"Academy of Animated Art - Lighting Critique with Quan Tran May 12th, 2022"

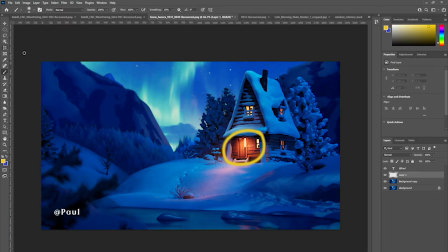With that being said, I feel like maybe the sky is starting to compete in terms of the levels a little bit too much.
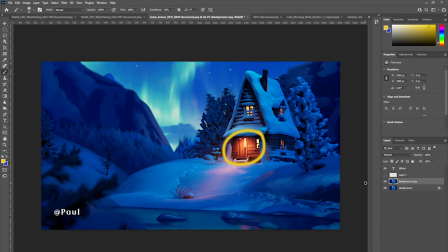And maybe you could, maybe bring it down, bring down that sky.
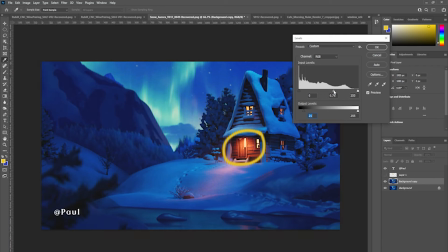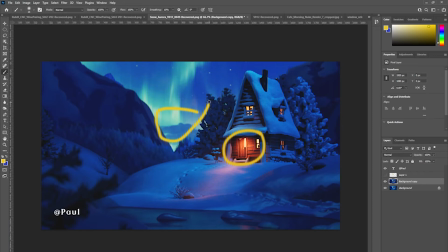Bring down that sky so that we kind of, our eyes are focused on this, this door opening here. And I see that there's,
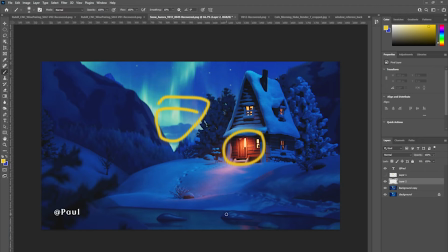there's some sort of anomaly here with the shadows. I don't know whether it's a shadow, it's a reflection occlusion thing, whether it's a shadow being reflected or what, but I feel like these highlights,
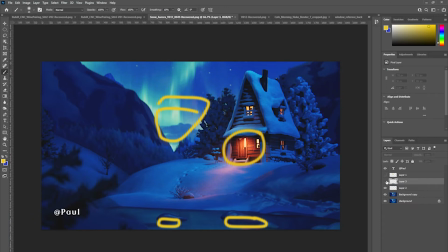these warm highlights here, they could probably continue there across the water.
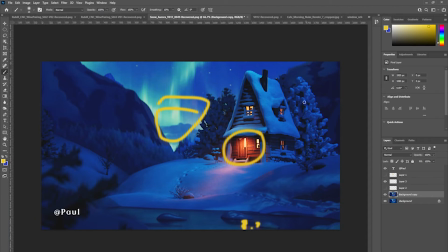And the other thing is that maybe I really like how this recedes, these trees recede here. That's, that's great. Maybe you could do the same here.
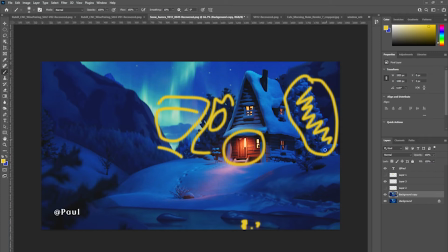Maybe these guys can go down a little bit more, just so you read the figure of the house a little bit more clearly against the backdrop of the trees. But otherwise, it's looking pretty good.
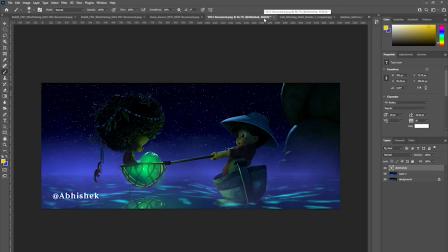Abishek. So I see you've put some fog in the foreground. That's looking pretty cool. But I would probably bring it down by about
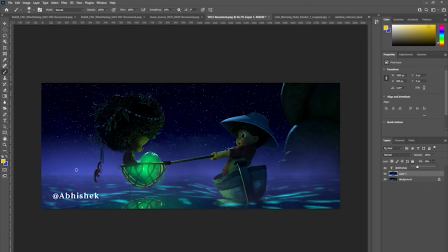2/3, because the idea about fog is that it's called a depth cue, so it gives your eye interprets depth through how hazy it is. So typically when your characters are close to camera, the fog isn't so thick,
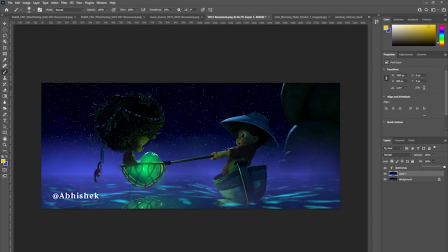and so you probably want to take it down by about, yeah, I'd say about 2/3. Try that. Um, and just so you're reading you're reading the foreground characters.
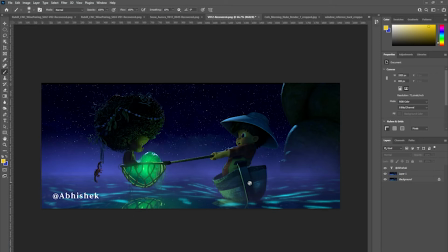They're not being lost in the fog, but you do read a little bit of it. And then as we get towards the back, you can really get a sense of the fog happening. But otherwise, looking good. And Erin.
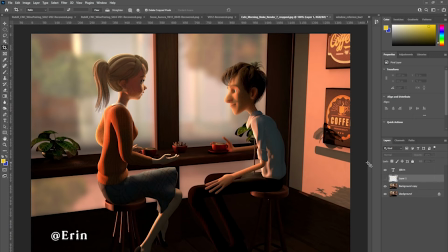So it looks like we've got you've brought down the okay, Erin. Next up is Erin. Next up is Erin. I see that you've brought down the
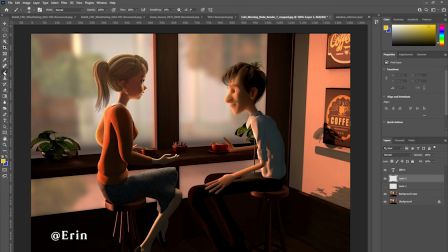global illumination in the room. So that feels like you've got the key to fill ratio happening
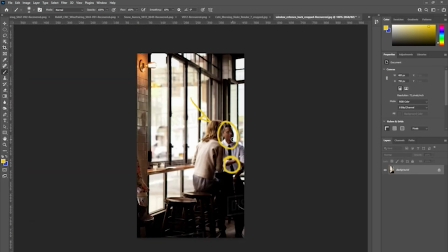a lot more aligned with the reference. So that's looking good.
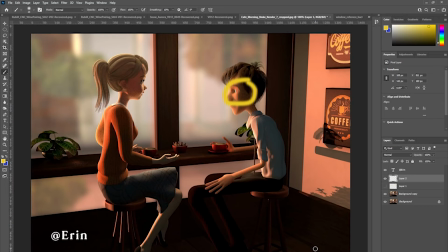And I see that you've cropped it using thirds. So that compositionally, we're kind of focused more uh, on his face, this area here,
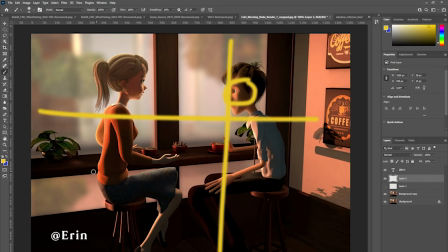and her face as well. So that's really good. So compositionally, it's working really well.
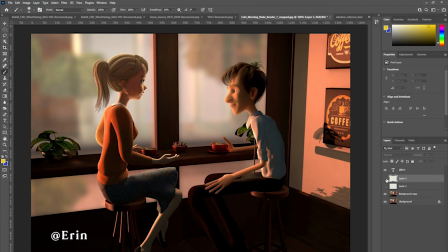um, in terms of comments, not much really. The only other thing I could think of is
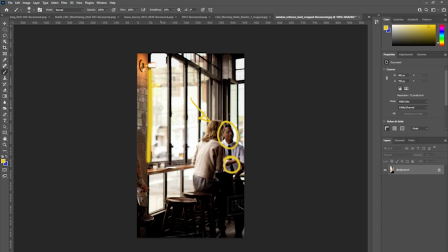if you wanted to maybe straighten out the camera so that the verticals are, kind of straight.
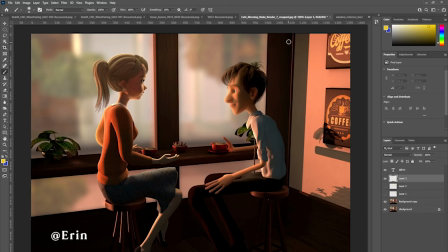So here, um, you know, you've got that and then that happening. If you could, it looks like maybe tilting the camera down would straighten up these lines.
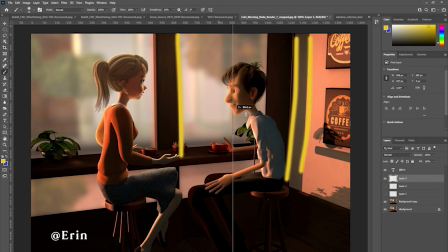So you want to straighten it up, so that it's kind of more like this. Otherwise, compositionally, it's working, and maybe a little bit, you know, um,
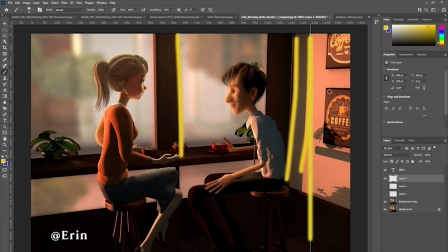no, I think it's looking pretty good. I think you're golden with the lighting in terms of this kind of late afternoon, early evening, soft, warm, hazy sort of light,
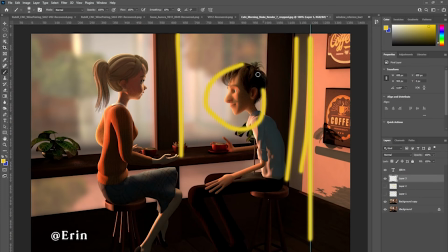and focusing attention on their faces, which is good. Maybe her hand feels a bit weird here. Um, maybe you could de-emphasize that.
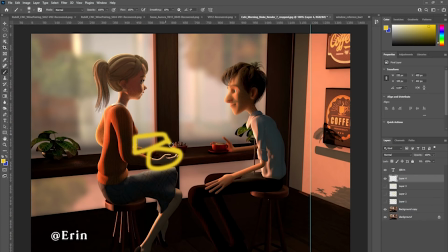Maybe you could flag it off so that we don't read it as it kind of looks like a claw right now, and that's kind of not very pleasing. So maybe you could de-emphasize this.
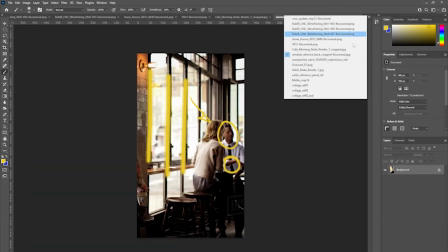Yep, that's it. Thank you. And then let's see, Raghavendra.
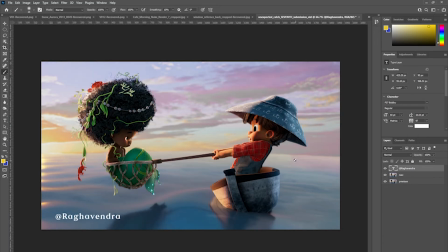So see you've added a bluish rim light there. That's looking, that's getting some hair detail back in, which is great.
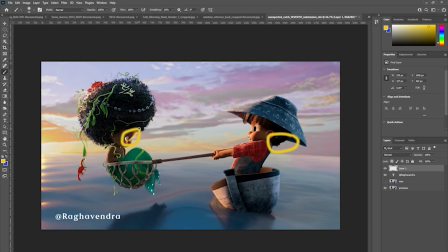You've knocked down some of the light that looks like it's a kind of rim light coming from here. So it's looking a bit more motivated.
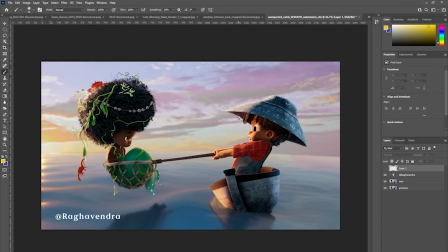Just from the overall ambient light from the surrounds. And I like that you've kind of given more directionality to her hair by the rim and the hat too.
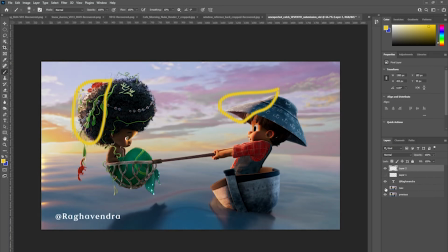That's looking really good. The key to fill ratio is looking a lot better.
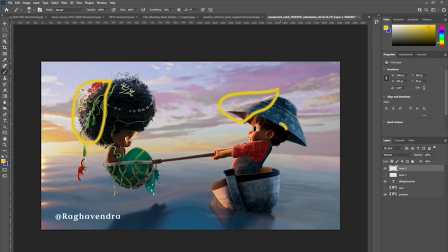It's not as dark in the fill areas on his face and his hair. And definitely more hair detail in her hair as well.
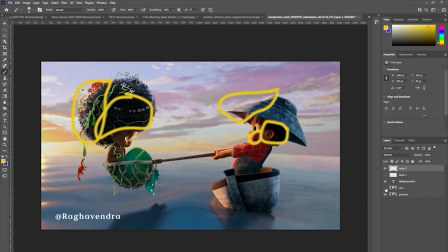yeah, overall, just a more, um,
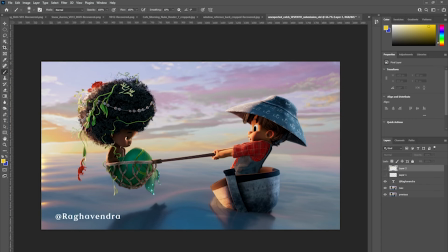like a more, the the images, the figures sit into the environment a lot better. You know, um, it just feels more coherent.
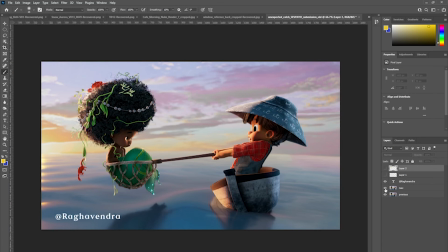Yeah, I think you're good. Thank you.